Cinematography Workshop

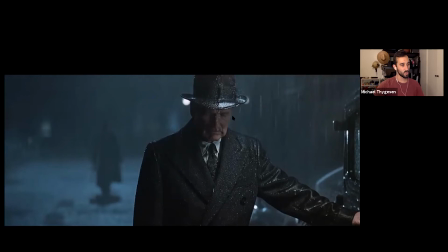1456s
Whatever direction your camera's facing, you have to have a light coming from the opposite direction kind of towards the camera to highlight all the little individual drops of rain. Yeah, a lot of rain. Oh, it's a ton of rain. Yeah, this was an interior set that they built. Oh, really? that's interesting yeah i'm like an old military base in chicago or something like that i think
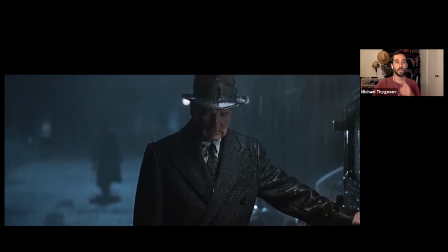1478s
most of their sets were were built in there from what i understand but let me show you here i'm going to stop sharing for just a second and i'm going to share i found a behind the scenes photo of this
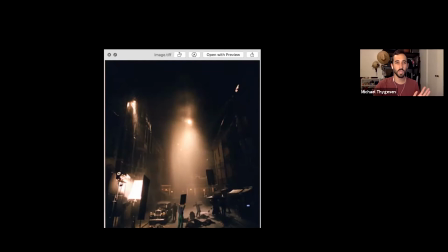1500s
specific scene are you seeing that it's very low resolution that's really interesting super super low resolution so so i hate to do this paul but i'm going to correct you the the street lights are not the only light sources as you can see well i didn't say that i said the only ones
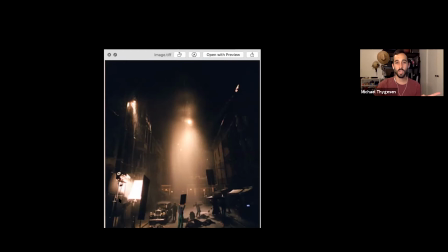1517s
we see in the scene in the shot i'm sure there are other lights gotcha yeah yeah so so this is from kind of the same angle that the camera we just saw on so we have this big light kind of going it looks like it has it's again it's very low res so
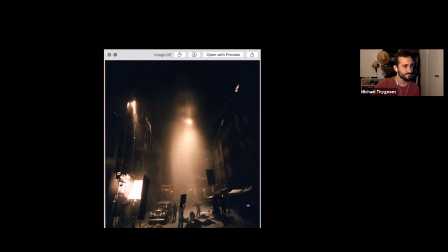1532s
it's hard to tell but it looks like it has multiple layers of uh diffusion to soften the light that's hitting um what is it paul newman right that's hitting paul newman uh and then they've got you see all these black squares uh
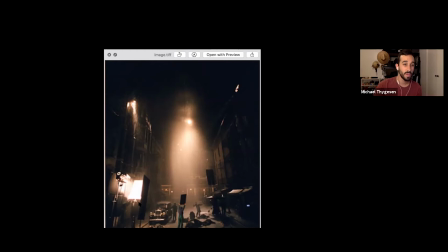1548s
duveteen flags that are kind of blocking the light from spilling all over the place it helps kind of control it. You can see people holding one there, there, and it's kind of lighting this one spot. And then this is the light up here on the top of the set that's backlighting the rain and making it possible to see the water in the first place.
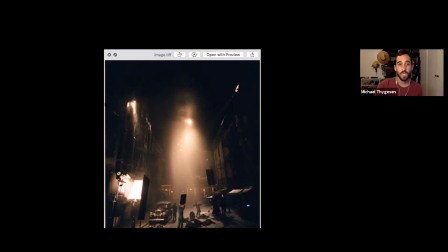1567s
And then they have random lamps up here kind of lighting the side of the buildings. Yeah, I found that. I thought I would show that. That is interesting.
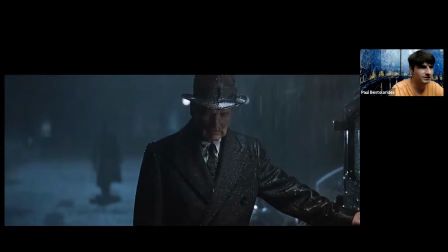1576s
You know what's really neat about San Mendes and even Conrad Hall is you've seen a ton of gangster films and it's not your typical shootout. It's actually a very quiet scene. There's guns going off and it's mostly silent and the music kicks in and it's a very emotional moment.
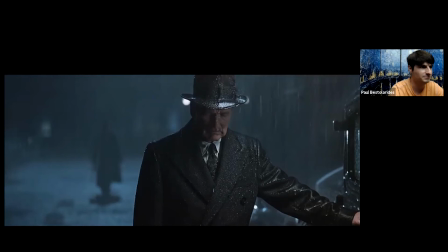1594s
And I feel like all of Sam Mendes' films are very unconventional toward the genre that he approaches. And same goes for this movie. And I didn't think this would happen in the end. Like I knew the revenge was coming. I didn't know how it was going to, you know, occur.
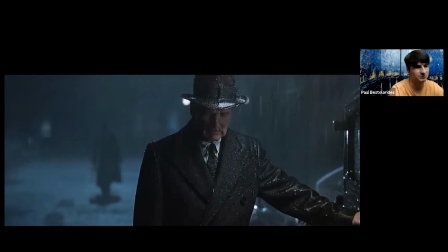1611s
And they made it, they kind of created it in this orchestrated way that was, you know, very beautiful. And just even showing you, showing us the set here that you threw up on the screen was really interesting to see.
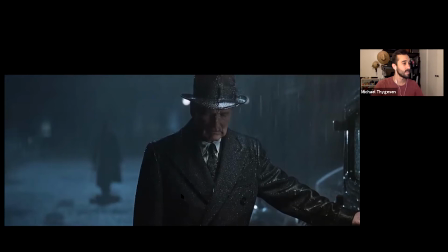1625s
So yeah, it's like my favorite scene from the movie too. I mean, it's the best looking scene just because the rain is so dramatic in it. Yeah. Cool. Let's jump on to the next, oh, you should probably talk about that too.
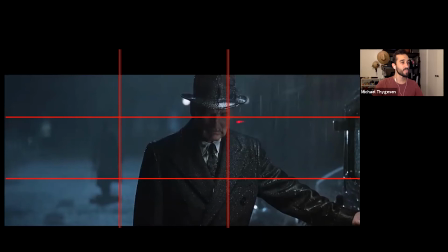1640s
Yeah, rule of thirds. I'm sure you talk to your students about this all the time. Yeah. But usually you want your main subject. Well, not you. I should say you don't. So nine times out of 10, when someone grabs a camera and they're for the first time and they're brand new at taking photos or video,
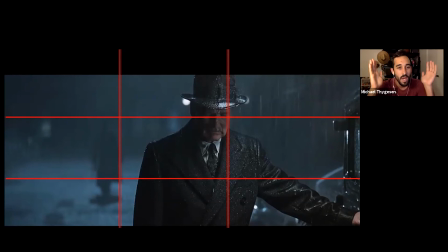1659s
they tend to put their subject right in the center of the frame, like you see with my face here, right?